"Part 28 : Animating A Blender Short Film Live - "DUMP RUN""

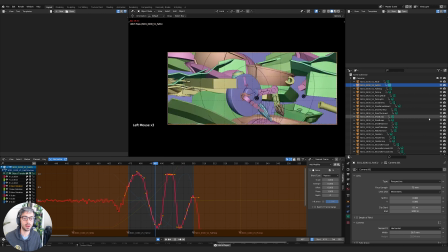1247s
We'll keep text info on. So you see now we're up to 15 frames a second. I could get rid of the geometry nodes, but I feel like that's really helping us.
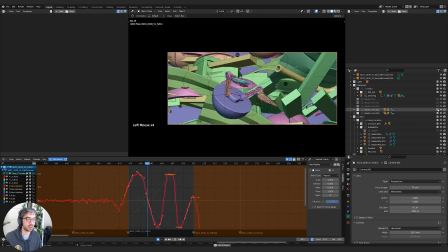1256s
One thing that you can do is you can also deactivate collections that contain other characters. That will really enhance your performance. So now you can see we're hitting 24 frames a second pretty consistently. So this will help us really get a good read on this shot. So let's deactivate that noise with the tick box. All right. It's already pretty insane.
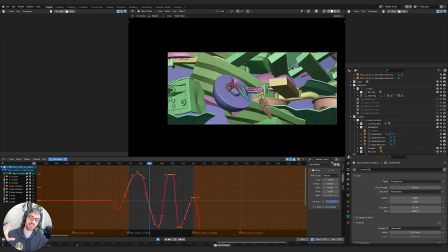1274s
Maybe what we need is to kind of smooth this camera out a little bit, because I feel like there's way too much.
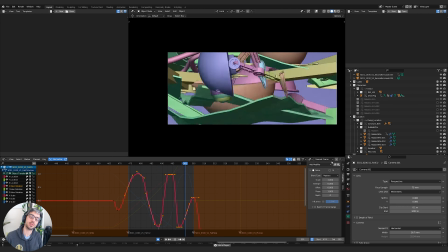1282s
I don't know. It's hard to say without seeing it rendered, but
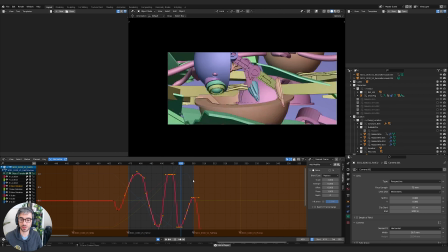1289s
and I feel like we even need a little bit of this going on in here. So, all right, let's just have a look at what is happening.
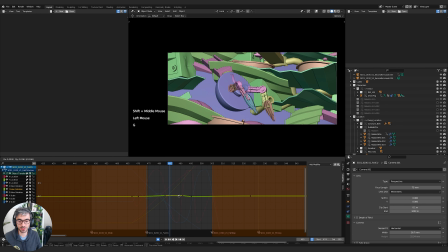1297s
We don't really have any Y rotation, so we could add a little bit of this. We can add some noise in this. Let's do a noise on the Y, but I'm gonna take the strength down and the scale way up. So it's just really kind of gentle rolling hills. That'll just put in a little bit of rock.
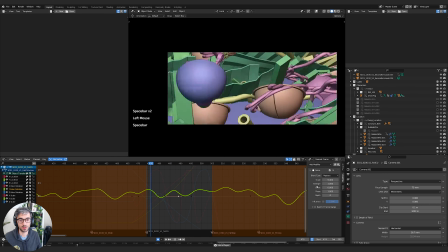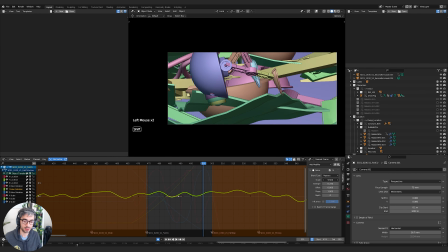1322s
Just add to the craziness. Increase that scale up even further.
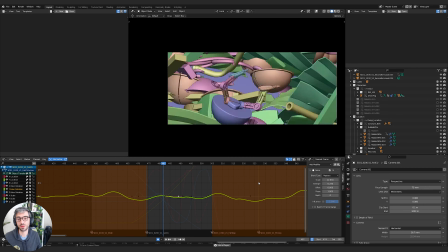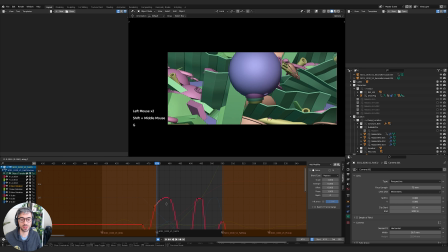1338s
Okay, now let's go to the X rotation. Let's have a look at this first key. Let's actually go tilt up a little bit, like we're actually with him at the start.
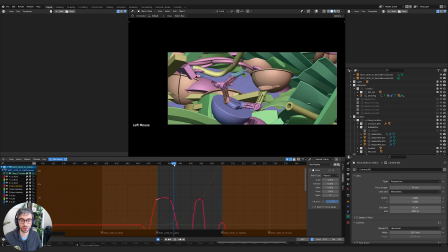And I might grab this one back a touch. Grab this one back a touch. Just playing with how we tilt down with him. It's nice if like we're not spot on with him.
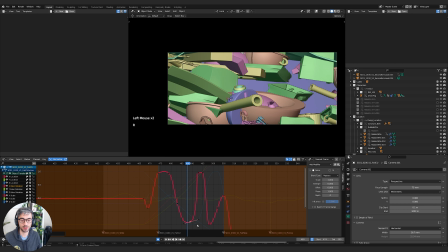1367s
But at the same time, we also don't want this to go too wild.
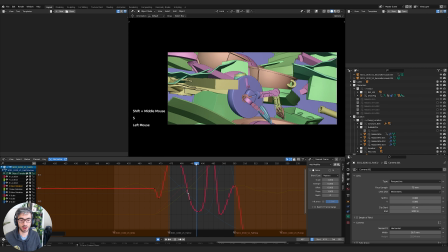1371s
So one thing you want to think about as you're animating a camera, especially at this stage where you're like really refining stuff,
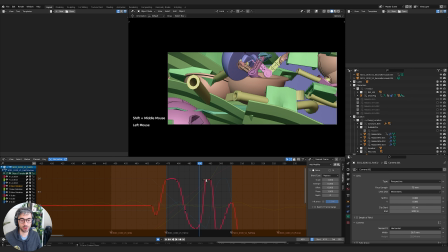1377s
you want to think about what it would be like if an actual operator was using the camera, right? So there's a little bit of lag, you know, like the guy moves quickly, so the cameraman's going to react, but he's not going to be instantaneous. He's not going to anticipate the move.
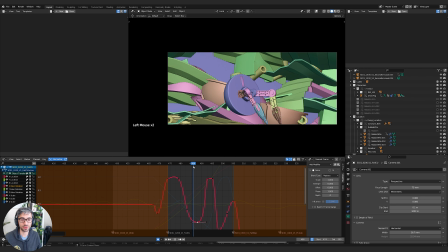1395s
That can help your cameras really get a nice feel. I feel like this bit is a bit too much, so I might bring this one down. Let's see if we can get this to feel a bit smoother.
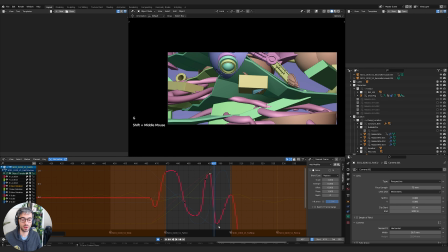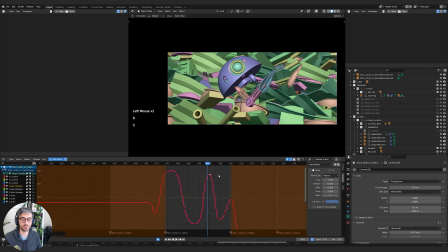1417s
Just looking at how steep these curves get, right? You want to watch the steepness. So if it gets too steep, then you're going to have really fast kind of jerks. Okay, cool.
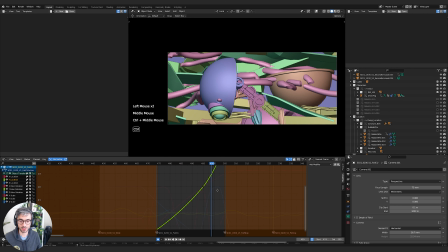1435s
Now let's have a look at these other keys. We're just looking at the position and stuff. All right, so these are really clean, so that's good. So the X, Y, and Z, the motion is really clean. So it's just this panning stuff that's going to be a bit bumpy. Let's have a look at the Y. That's fine. Z. All right, so Z's got some weird stuff going on. This is the pan.
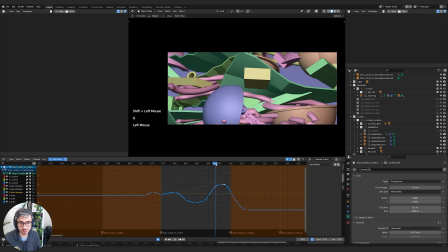1455s
I feel like, let's see, where do I really notice it?
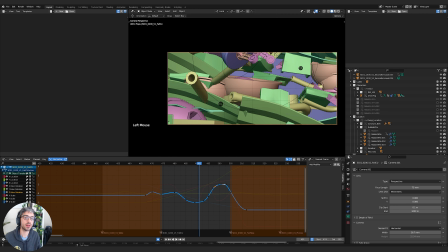1463s
Now, one thing we can do is we can actually, if I turn on my visibility, see, I've got this grid turned on. If I go to my camera settings, under composition guides, we've got thirds and center. These are really helpful for having a visual way of cueing if you've got the middle of the frame.
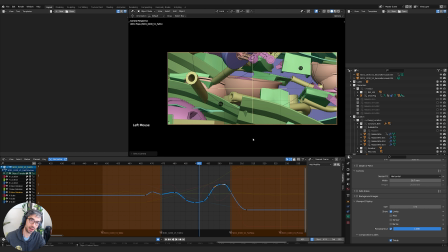1480s
Another way is to turn on limits, and this will show you the focal plane, like how far away, like where the focus is set to, which is something we'll need to do as well.